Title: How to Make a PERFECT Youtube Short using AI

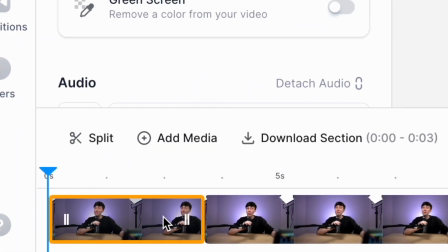For example, if your background is a little bit boring, just select your footage in the timeline, scroll down to remove background on the left-hand side,
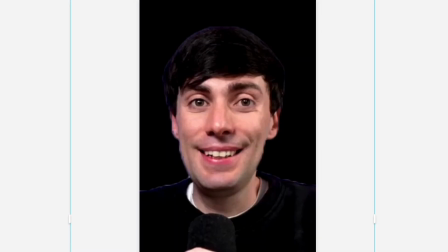and by enabling this feature, you can see that your background will be completely deleted and you can simply layer anything you like underneath it.
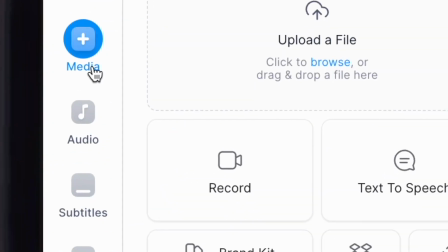You could even try adding some stock footage. Just go to Media, scroll down to the stock video section and just search for whatever you need.
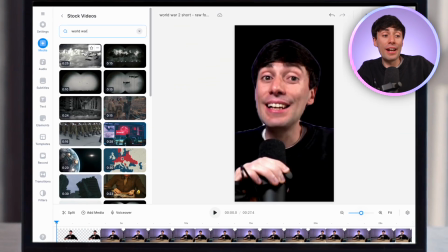In my case, I'm just gonna look for World War, and already you can see all of the stock footage options that fit my search.
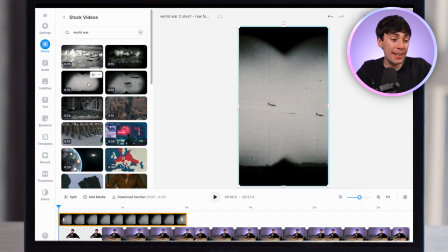And if I click on one, it adds it to the timeline.
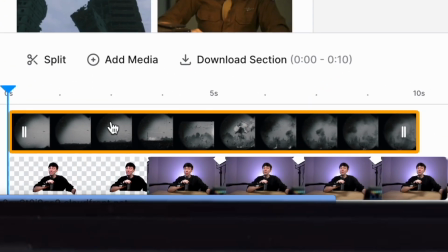And to use it as my background, all I need to do is layer it underneath my talking head like so, and it already looks much more dynamic. You can also use stock footage to add more context to the rest of your video. I'm going to cover my short with more relevant footage that helps to explain what I'm talking about,
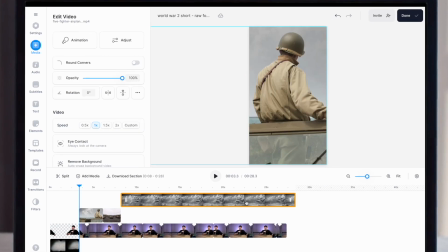and it also makes the video more fun to watch.
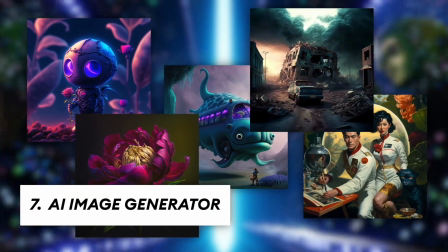And if there's any context that can't be added by stock footage, you could try generating an AI image using VEED's text-to-image generator.
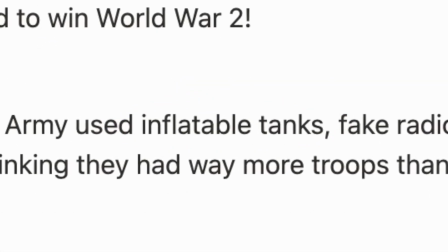For example, in my script, I mentioned that the US Army used inflatable tanks, which is obviously going to be quite hard to find in any stock footage library.
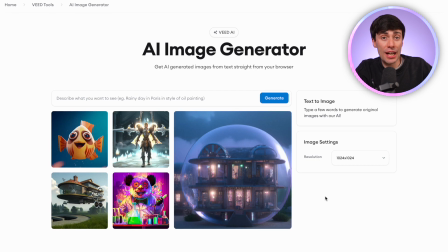So I'm just going to open up the image generator, and just like ChatGPT, I'll add a detailed description of what I want to see,
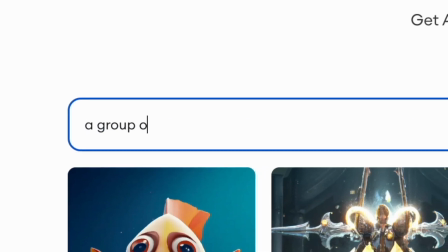which in this case is a group of World War II Army tanks,
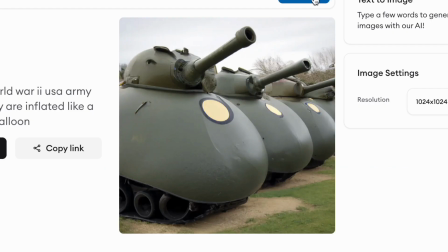but they are inflated like a balloon. And there you go. I can now download this image and use it in my edit. I'm also going to add some stock music in the exact same way as I added the stock video. Just go to audio, stock music, and find whatever track works for your footage. And another essential thing you need to add to your YouTube shorts is subtitles.
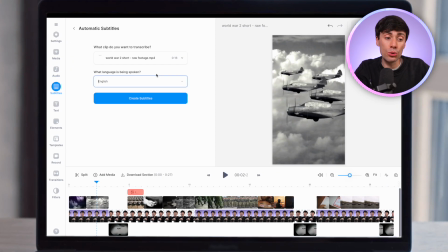Just go to subtitles, auto subtitle, create subtitles, and in just a few seconds,
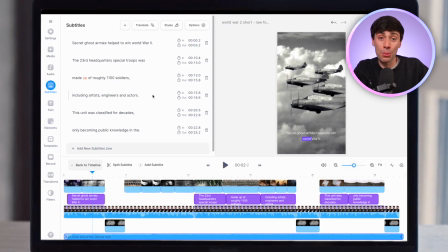the AI will listen to your audio and add some text on top of your video, which you can then customize with animated presets.
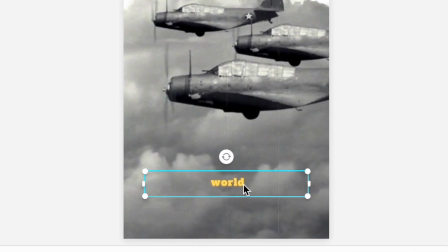You can change the size, you can change the color. And for YouTube Shorts, I recommend moving your subtitles a little closer to the middle of the screen. And of course, we're gonna need a really good title or caption.
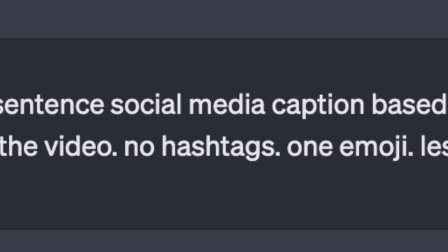I've asked ChatGPT to generate a one-sentence social media caption based on this script that will intrigue the viewer to watch the video.
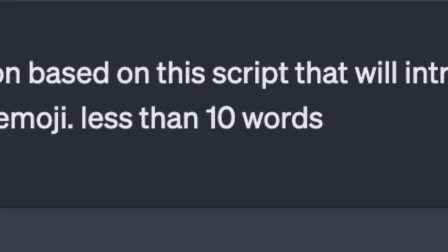No hashtags, one emoji, less than 10 words. So by being very specific, it's giving some good suggestions. And if I don't like the suggestion, I could just ask for another one. And now we're ready to post. So let's sit back and watch the final product.
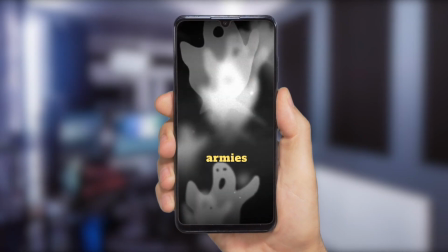Secret ghost armies helped to win World War II.
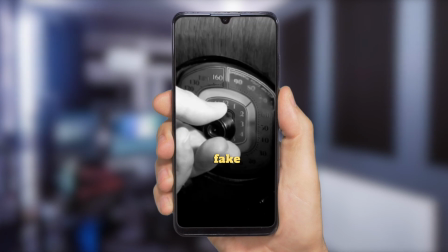Did you know that the US Army used inflatable tanks, fake radio chatter, and sound effects to trick the Axis forces?
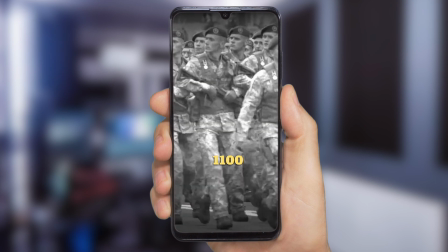The 23rd Headquarters Special Troops was made up of roughly 1,100 soldiers, including artists, engineers, and actors.
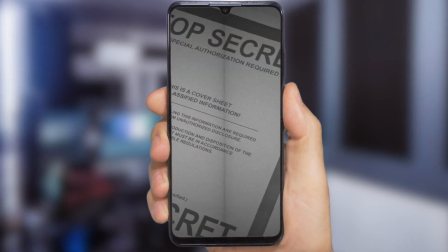And you probably won't have heard of them. This unit was classified for decades, only becoming public knowledge in the 80s and 90s.
So that's how. Now, if you want to see if you can generate some amazing YouTube thumbnails using AI, you need to check out this video next. And I'll see you guys in the next one.